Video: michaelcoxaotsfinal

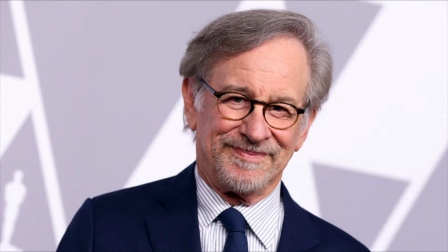0:00 When planning the film Jurassic Park, legendary director Steven Spielberg was keen on giving the dinosaurs an awe-inspiring presence, whether it be one full of dread or amazement.
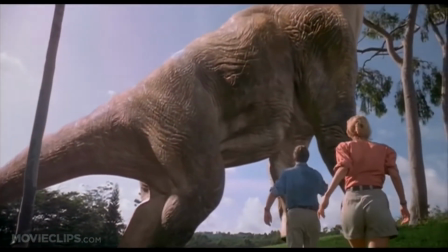0:09 Before arriving on the island, much of the movie is shot in a very doled-out way to lull the audience before the main action.
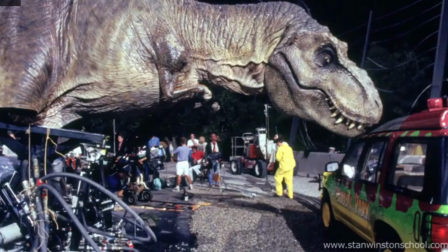0:15 However, once the characters arrive and witness their first dinosaur, there is much more attention to detail. All of this is aided by the incredible mixing of practical and CGI effects that hold up to modern-day standards.
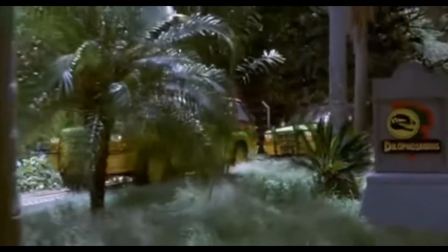0:28 Before the scene begins, the characters have started the Jurassic Park tour skeptical but excited nonetheless.
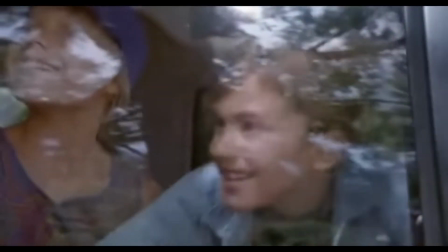0:34 However, they grow bored as they repeatedly do not spot any dinosaurs within their enclosures.
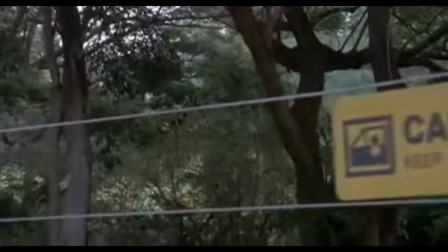0:39 A heavy storm begins to pour down on the island, forcing the tour to end early. However, the Jeeps are unable to fully retreat because the storm has knocked out the power.
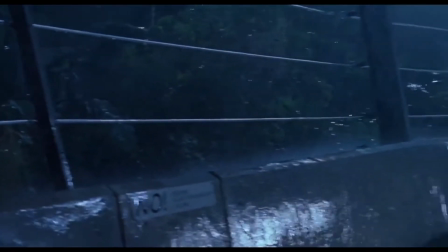0:48 Furthermore, the electric fences have been disabled in an act of sabotage by the only programmer on the island.
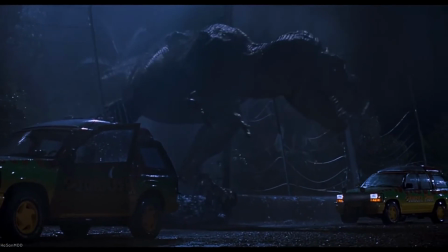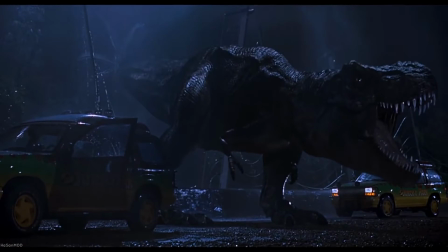1:04 Right off the bat, it is clear that the T-Rex is huge. Even at this initial long shot, which has one of the Jeeps positioned closer to the camera than the dinosaur, the Rex takes up most of the frame. This massive sense of scale is largely in part to Spielberg's choice to use a 1.85 by 1 aspect ratio, allowing for much more vertical space in each frame.
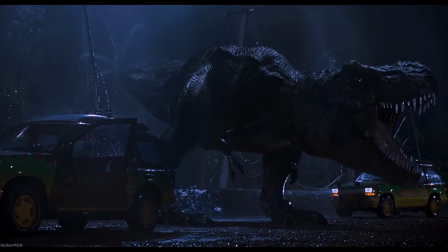1:22 The additional space makes the large dinosaurs look even larger.
Boy, do I hate being right all the time.
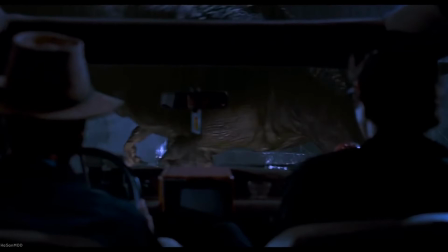1:35 Here, the scale of the Rex becomes even more clear. The camera is placed at eye level behind the two characters in the car, as if it were in it with them, and the T-Rex towers over. The camera does a small zoom, too, as if to get a better look, or alternatively to draw attention to the building anxiety in the two characters who remain out of focus.
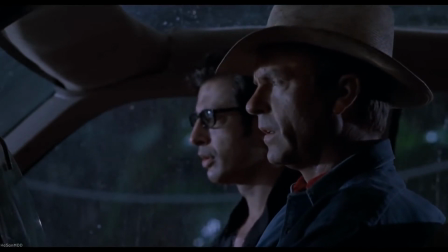1:56 Keep absolutely still. This vision's based on movement.
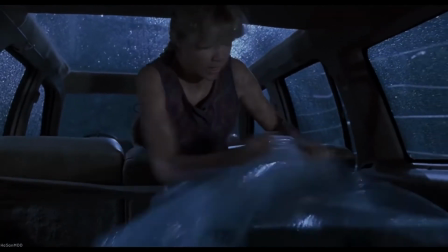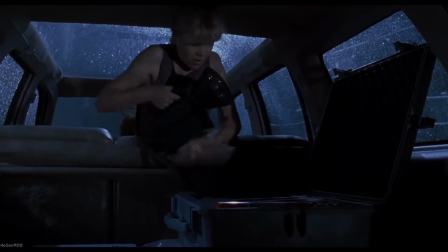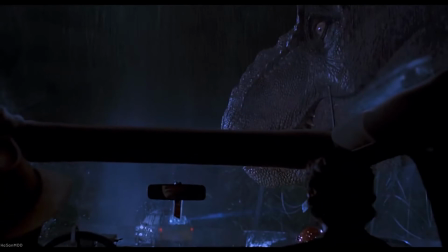2:11 Did you see that?
As the T-Rex bumped into the car, the camera shook with it. This small addition aids immersion immensely. At this point, the audience saw and heard the T-Rex, but it hasn't interacted with anything physically. Bumping the Jeep and having the camera shake adds to the realism of the scene. The T-Rex has more presence this way.
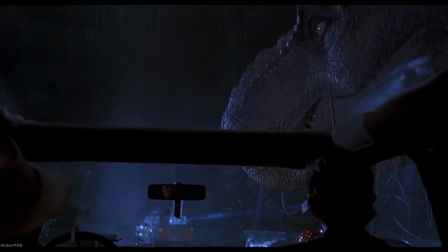2:30 This works especially well as the T-Rex is an animatronic for this portion of the scene.
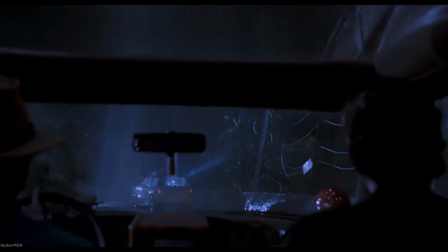2:35 Notice how the T-Rex leaves the scene as a practical effect and re-enters as CGI.
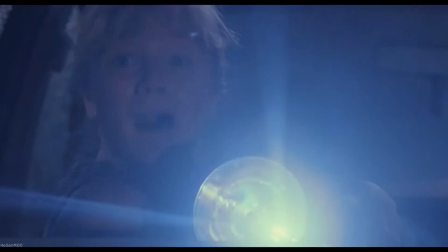2:39 Spielberg does this to avoid problems with the effects and its realism. When the T-Rex is close, practical effects are much more believable to the human eye.
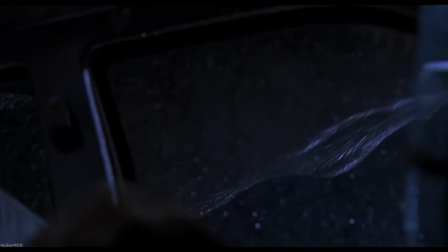2:47 When it's further away, CGI does a better job. Notice the low-angle shot that puts both the T-Rex and the kid above the camera.
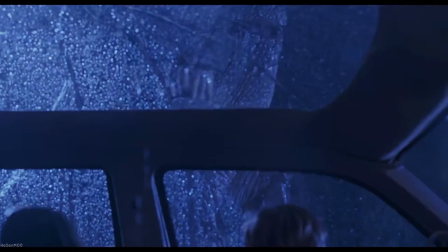2:56 Spielberg is boxing us, the audience, into the Jeep with them, but now we're going to stay here, where the Rex towers over us and has all the power.
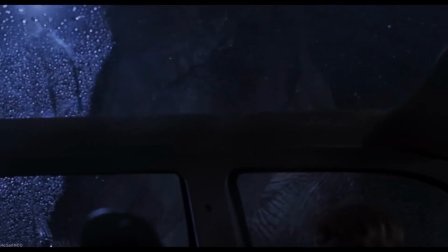3:03 The camera tracks the T-Rex's movements as it inspects the car, moving as if it were a human head.
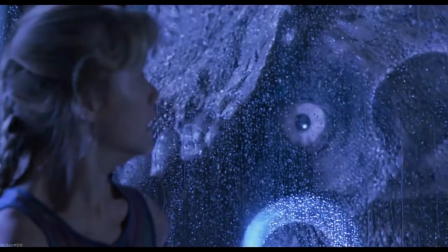3:09 The camera lags behind the Rex's movements too, as if it doesn't know where to look because of the size of the animal and the threat that it presents.
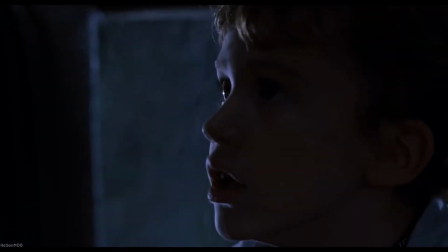3:16 The camera alternates between close-ups of the characters' faces to show the growing horror and panic,
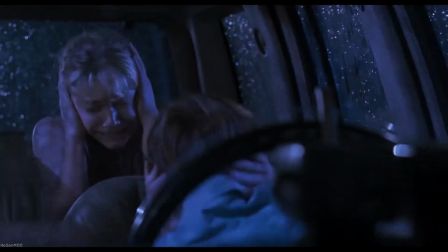3:21 and acting as its own person, shaking ducking down as T-Rex roars at the car.
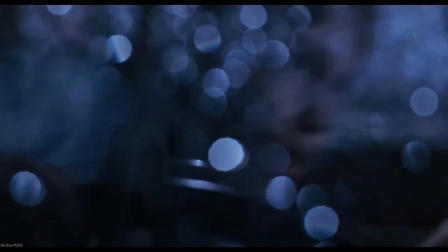3:26 By having it move this way, it captures both the characters and gives the audience a sense of horror as well.
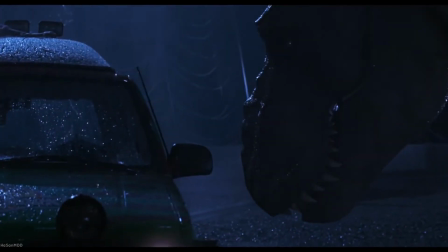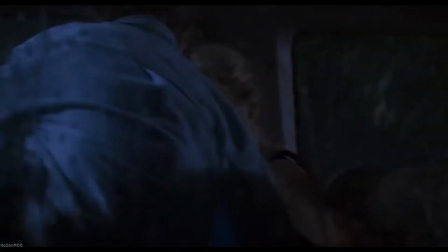3:38 Now the camera is staying out of the car briefly. We're given a bit of the T-Rex's perspective, and it makes its next move very obvious.
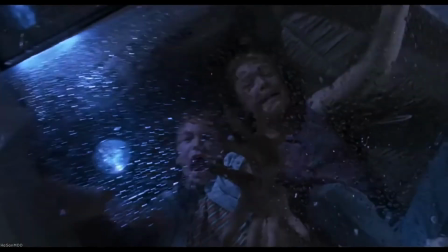3:50 The Rex comes crashing through down onto them. Extreme close-ups are given to both the characters and the T-Rex to reflect the utter intensity of being attacked by the dinosaur.